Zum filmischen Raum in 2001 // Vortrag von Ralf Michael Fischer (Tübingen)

Seine Forschungsschwerpunkte bilden die Bildkünste seit 1800, die nordamerikanische Kunst, Film und hier eben auch Stanley Kubrick und das dürfte hier für die Frankfurter Zuschauer auch interessant sein mit dem hessischen Schwerpunkt die Documenta-Geschichte. Ja, ich freue mich sehr, dass Ralf Michael Fischer heute zu uns gekommen ist. Seine Vorträge sind legendär und gerade in In jüngerer Zeit hat beispielsweise auch eine Ausstellung, die er mitkuratiert hat, nochmal ein sehr schönes Medienecho gefunden. Da wurden die Beiträge, die Ralf Michael Fischer geliefert hat, verglichen mit Boris Beckers Tennis-Matchen. Also ich freue mich sehr und bin sehr gespannt. Es hieß in der Ausstellungsbesprechung zu der von ihm mitkuratierten Schau, Menschensohn, Echohomo, Kruzifixus, dass wir es da mit spannenden Beiträgen wie zu Boris Beckers Zeiten zu tun hatten. Also ich bin jetzt sehr gespannt auf seinen Beitrag heute Abend in unserer Ausstellungsbegleitreihe zum Filmischen Raum in 2001. Herzlichen Dank, dass Sie unsere Einladung angenommen haben und wir können dann im Anschluss an den Vortrag wie immer noch ein bisschen diskutieren vor dem Film und im Anschluss gibt es dann die Signierstunde oben im Shop zum Standardwerk aus dem Jahr 2009. Herzlichen Willkommen, Ralf Michael Fischer. Herzlichen Dank für die überwältigende Einführung. Jetzt gerate ich regelrecht unter Leistungsdruck, legendäre Vorträge. Okay, ich werde mein Bestes geben. Ich hoffe, dass ich Ihren Ansprüchen genüge. Okay, also falls ich da irgendwie eine zu wilde Performance mache, sagen Sie mal einfach Bescheid. Okay, fangen wir an. Stanley Kubrick's 2001 A Space Odyssey gehört zu jenen Spielfilmen, in denen sich räumliche Aspekte besonders nachdrücklich ins Bewusstsein drängen.
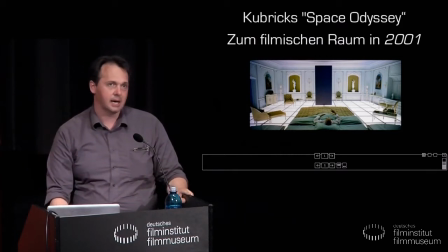Das deutet bereits der Untertitel A Space Odyssey an, den man auch als eine Raum-Odyssee übersetzen könnte.
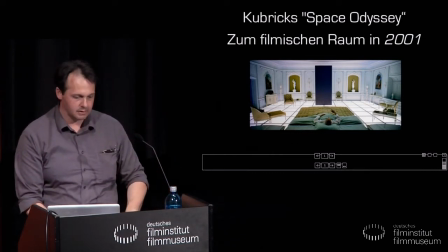Man muss nicht unbedingt das Wort Weltraum verwenden.
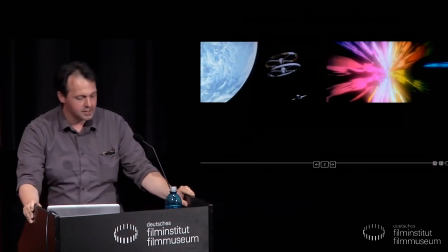Mitverantwortlich für diesen Effekt sind zweifelsohne die minimalistische und zeitlich
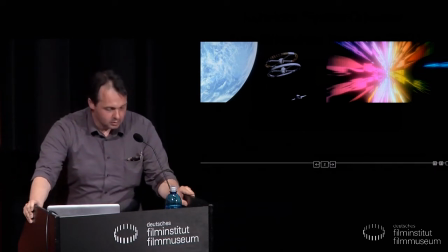zerdehnte Handlung oder die Koordination zwischen Musik und Filmbildern.
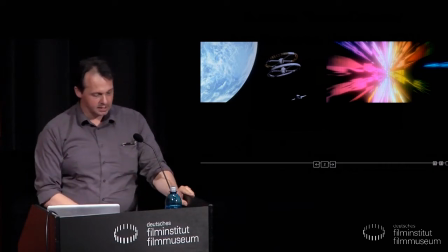Man denke zum Beispiel an die beiden Donauwalzer-Sequenzen, in denen die Bewegungen von Kamera, von Gestirnen und von Raumschiffen mit dem Dreivierteltakt der Musik kurz geschlossen werden.
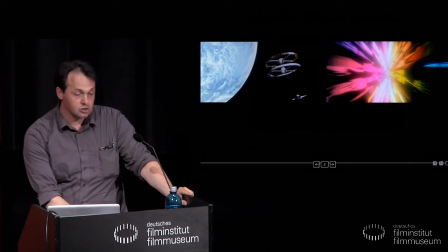Zu den spektakulärsten Sequenzen gehört gegen Schluss der Flug durch das sogenannte Sternentor.
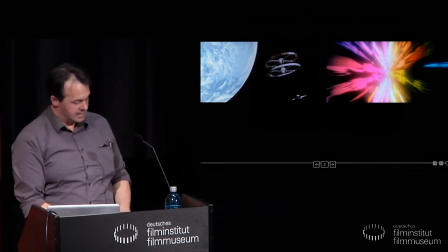Hier auf der rechten Seite sehen Sie ein Bild. Eine rasende Vorwärtsbewegung, die bei einer großen Kinoleinwand buchstäblich körperlich spürbar ist. Da spricht man auch von induzierter Bewegung oder von einem Achterbahneffekt und ich kenne auch Leute, die gesagt haben,
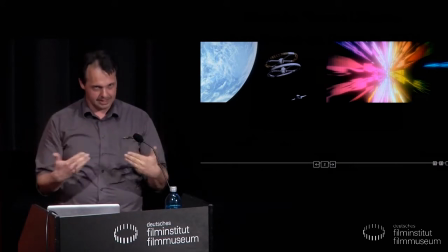Ihnen ist dabei regelrecht schlecht geworden, also man wird dadurch regelrecht dann auch körperlich angesprochen.
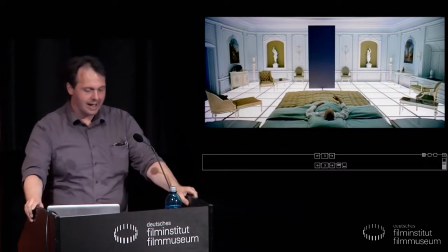Die besondere Rolle des Raums erkennt man vor allem in den für Kubrick typischen,
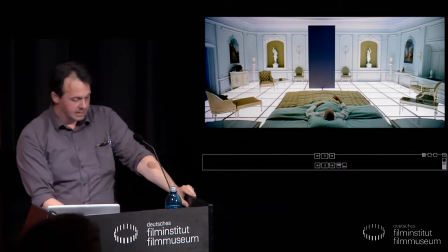streng achsensymmetrischen Aufnahmen, hier in einer der letzten Einstellungen des Films.
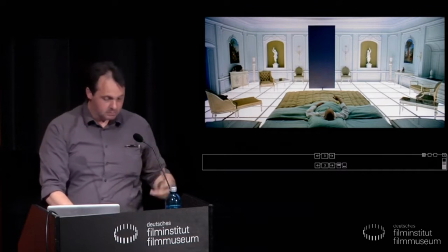Die Betonung der zentralperspektivischen Konstruktion des Bildraums und auch des Zeigen der Decke führt mit voller Wucht vor Augen, dass der Regisseur nicht nur die Vermittlung einer Geschichte mit handelnden Figuren beabsichtigt,
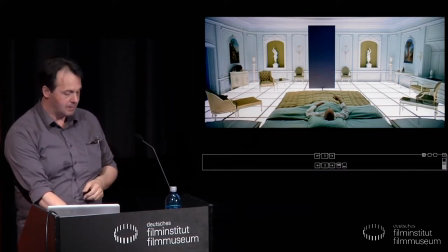sondern dass die Einbettung von Figuren in ihren räumlichen Kontext mindestens ebenso wichtig ist.
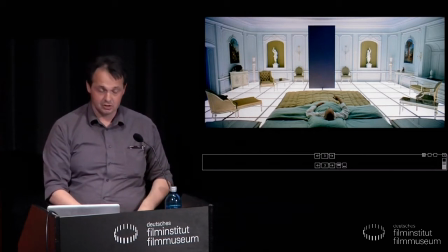Dieses Bildbeispiel enthält mit dem rätselhaften schwarzen Monolithen jenes Objekt in 2001,
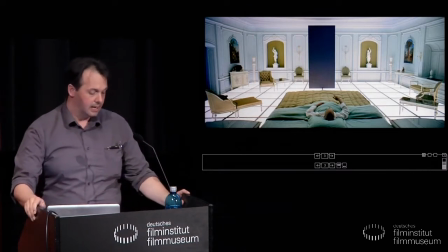um das sich die wildesten Spekulationen ranken. Seine Rolle innerhalb von Kubricks Raumdramaturgie wird noch zu klären sein.